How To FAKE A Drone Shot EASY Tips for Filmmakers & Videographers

So, how do you shoot epic looking drone shots without a drone? Maybe you can't afford a drone, or even if you can, maybe you're in a no-fly zone, or maybe it's just too unsafe to fly one above people's heads.
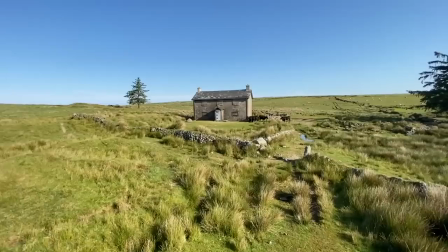[0:12]
Whatever your reason for not being able to fly a drone, I have got the perfect alternative.
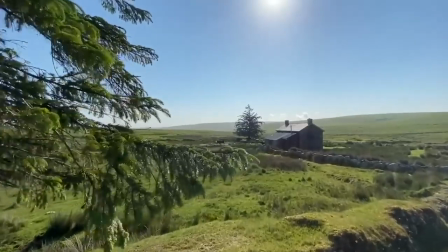[0:18]
All of the shots that you can see here have been shot without a drone, and in this video, I'm going to show you exactly how it's done. It's coming up. Hey everyone, Steve here from Learn Online Video and today I'm going to be showing you how you can fake a drone shot. This is a really easy technique that anyone can do and the results are incredible.
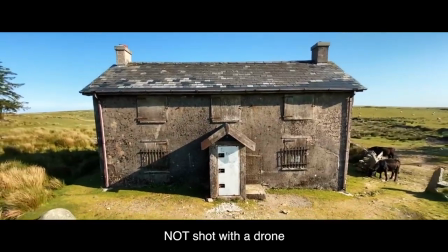[0:43]
Now you're only going to need three things to pull this off. Number one, a smartphone.
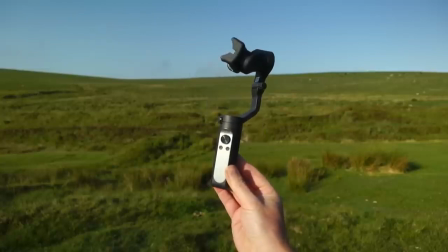[0:48]
Number two, a smartphone gimbal and number three, a light stand. Okay, so this technique is really simple.
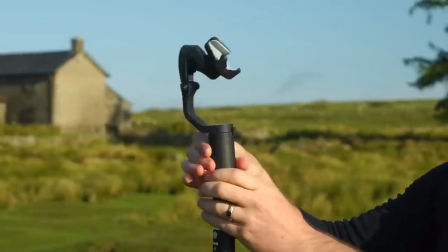[0:55]
We're just going to take our light stand, then we're going to take our smartphone gimbal and we're going to screw it to the top of our light stand like this.
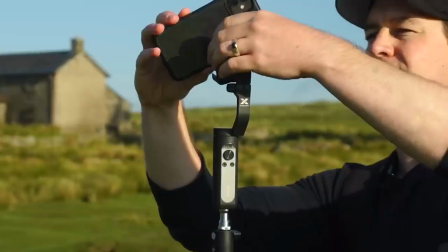[1:04]
We're then going to take our smartphone and we're going to attach it to our gimbal like this. And that's it. Balance your gimbal and you're good to go. So how does it work?
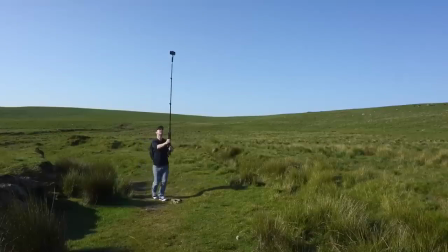[1:15]
Well, let's start with the basics, the push forward. Extend the light stand as far as it will go and start walking forwards.
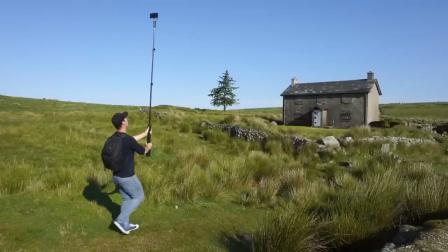[1:21]
A nice, steady and consistent pace as usual, this will help keep your shots nice and smooth.
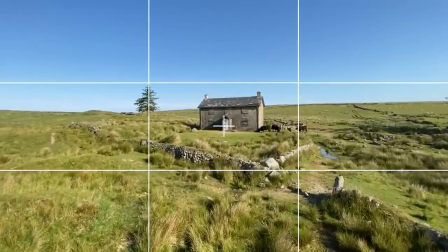[1:26]
Now, framing and composition is most likely going to be your toughest challenge with this setup, because you're not going to be able to see what you're shooting.
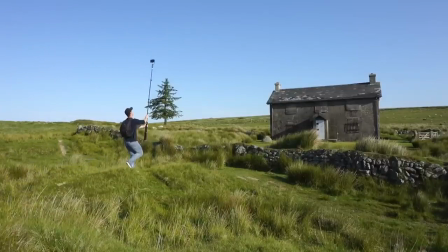[1:34]
Keep an eye on where you're walking, but also on your phone to make sure it's facing in the right direction.
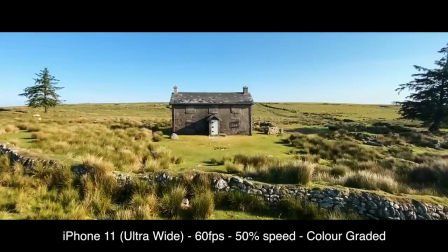[1:39]
I mostly shoot using the wide-angle lens at 60 frames per second, as this helps me frame my focal point and gives me the option to slow the footage down in the edit. This definitely replicates that smooth elevated movement that is usually associated with drone shots.
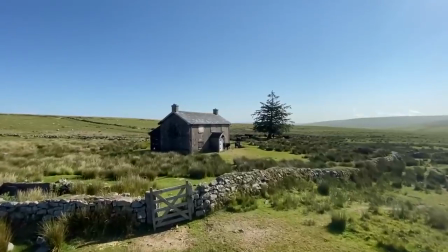[1:54]
Yes, you're not going to get the height of a drone with this, but often you don't need to.
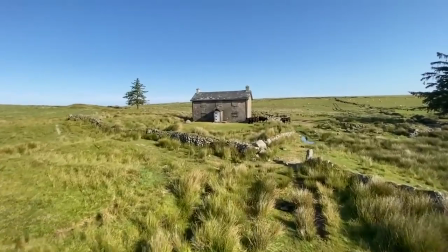[1:58]
This would work great for real estate videos for example, a perfect way to set the scene.
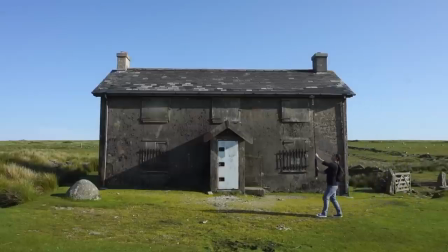[2:04]
Now you don't always need to shoot with the camera facing forwards, you can also shoot to the side.
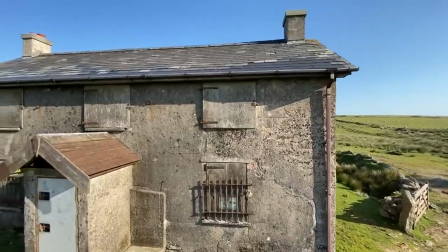[2:09]
This creates an epic dolly-like shot that can really help take your footage to the next level.
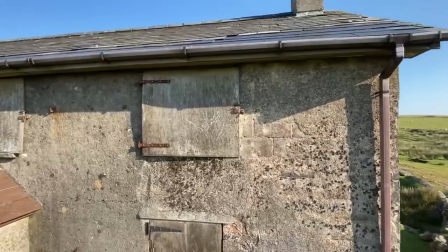[2:14]
Also, the closer you get to an object, the faster it feels the camera is moving. You get a much greater sense of movement.
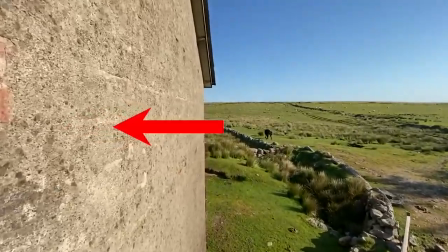[2:21]
Take this shot here, for example. The left-hand side of the frame is moving close to this wall, so everything feels like it's moving quickly,
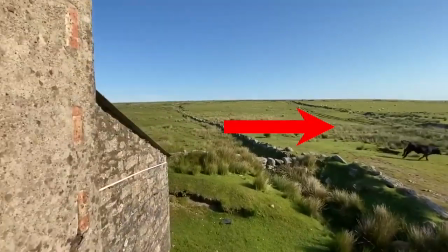[2:28]
whereas the right-hand side of frame is not, and things feel like they are moving slower.
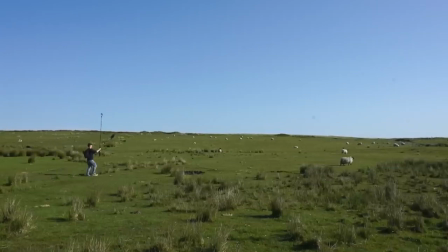[2:33]
Now, that's not to say that shooting out in a wide-open space isn't going to look epic, because it is.
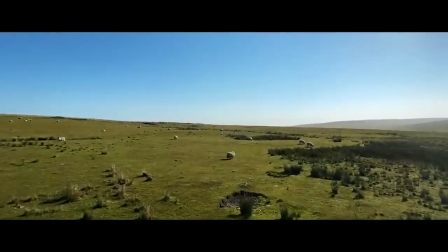[2:39]
Just remember to experiment and do what works best for you. The pullback reveal.
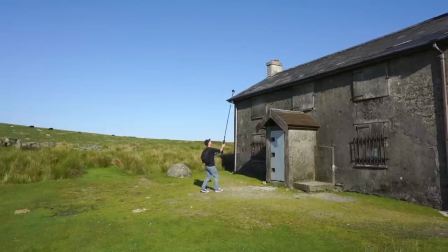[2:44]
I love this shot using this setup. Frame your focal point and walk backwards.
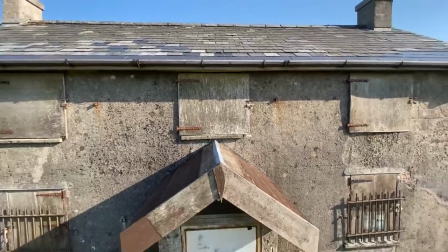[2:49]
This shot is great for revealing a location and from this height really adds to the production value of your footage.
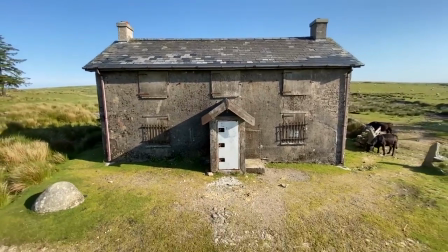[2:55]
You can of course shoot this going forwards and reverse the clip however if you've got anything moving in your shot this might give the game away.
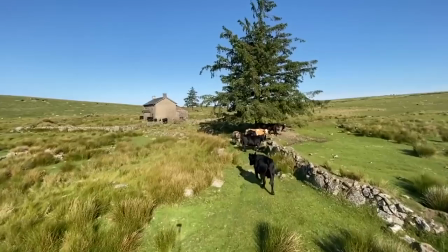[3:03]
Shadows. Seeing the shadows of your light standing camera will really look math and completely distract from what otherwise would have been a usable shot.
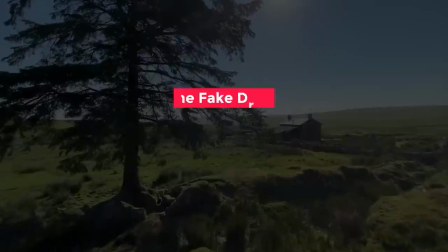[3:12]
Pay close attention to your light source and avoid shadows at all cost. Okay let's go for gold and put everything that we've learnt into one shot.
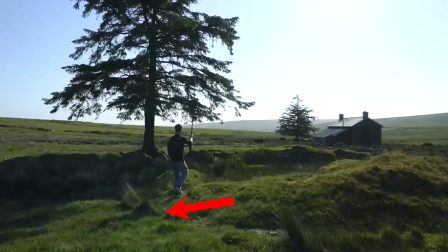[3:21]
We're going to push forward at a nice steady pace with our shadows behind us and focal point framed nicely in the background. We're then going to move closely past this tree to create a greater sense of movement from an elevated position.
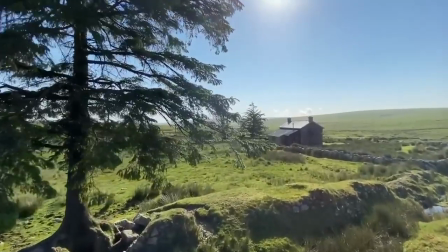[3:34]
Okay, let's see the results. Camera pushing forward, nice and steady, shadows behind us.
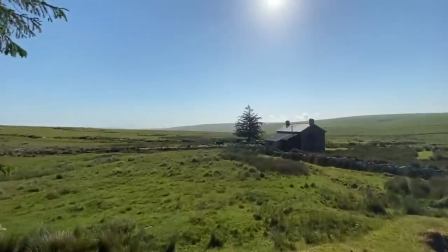[3:42]
We then swoop past this branch, which is clearly high up off the ground, and the results are what look like an epic drone shot. So look, I'm really curious to know what you think about this technique. Is this something that you're going to add to your films and videos? If it is, and you found this video useful, let me know by giving it the old thumbs up.
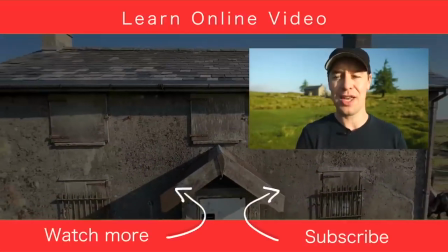[4:00]
And if you'd like to see more content like this, learn more about video production, then and you can do that by watching one of my other tutorials just over there, but that's it from me.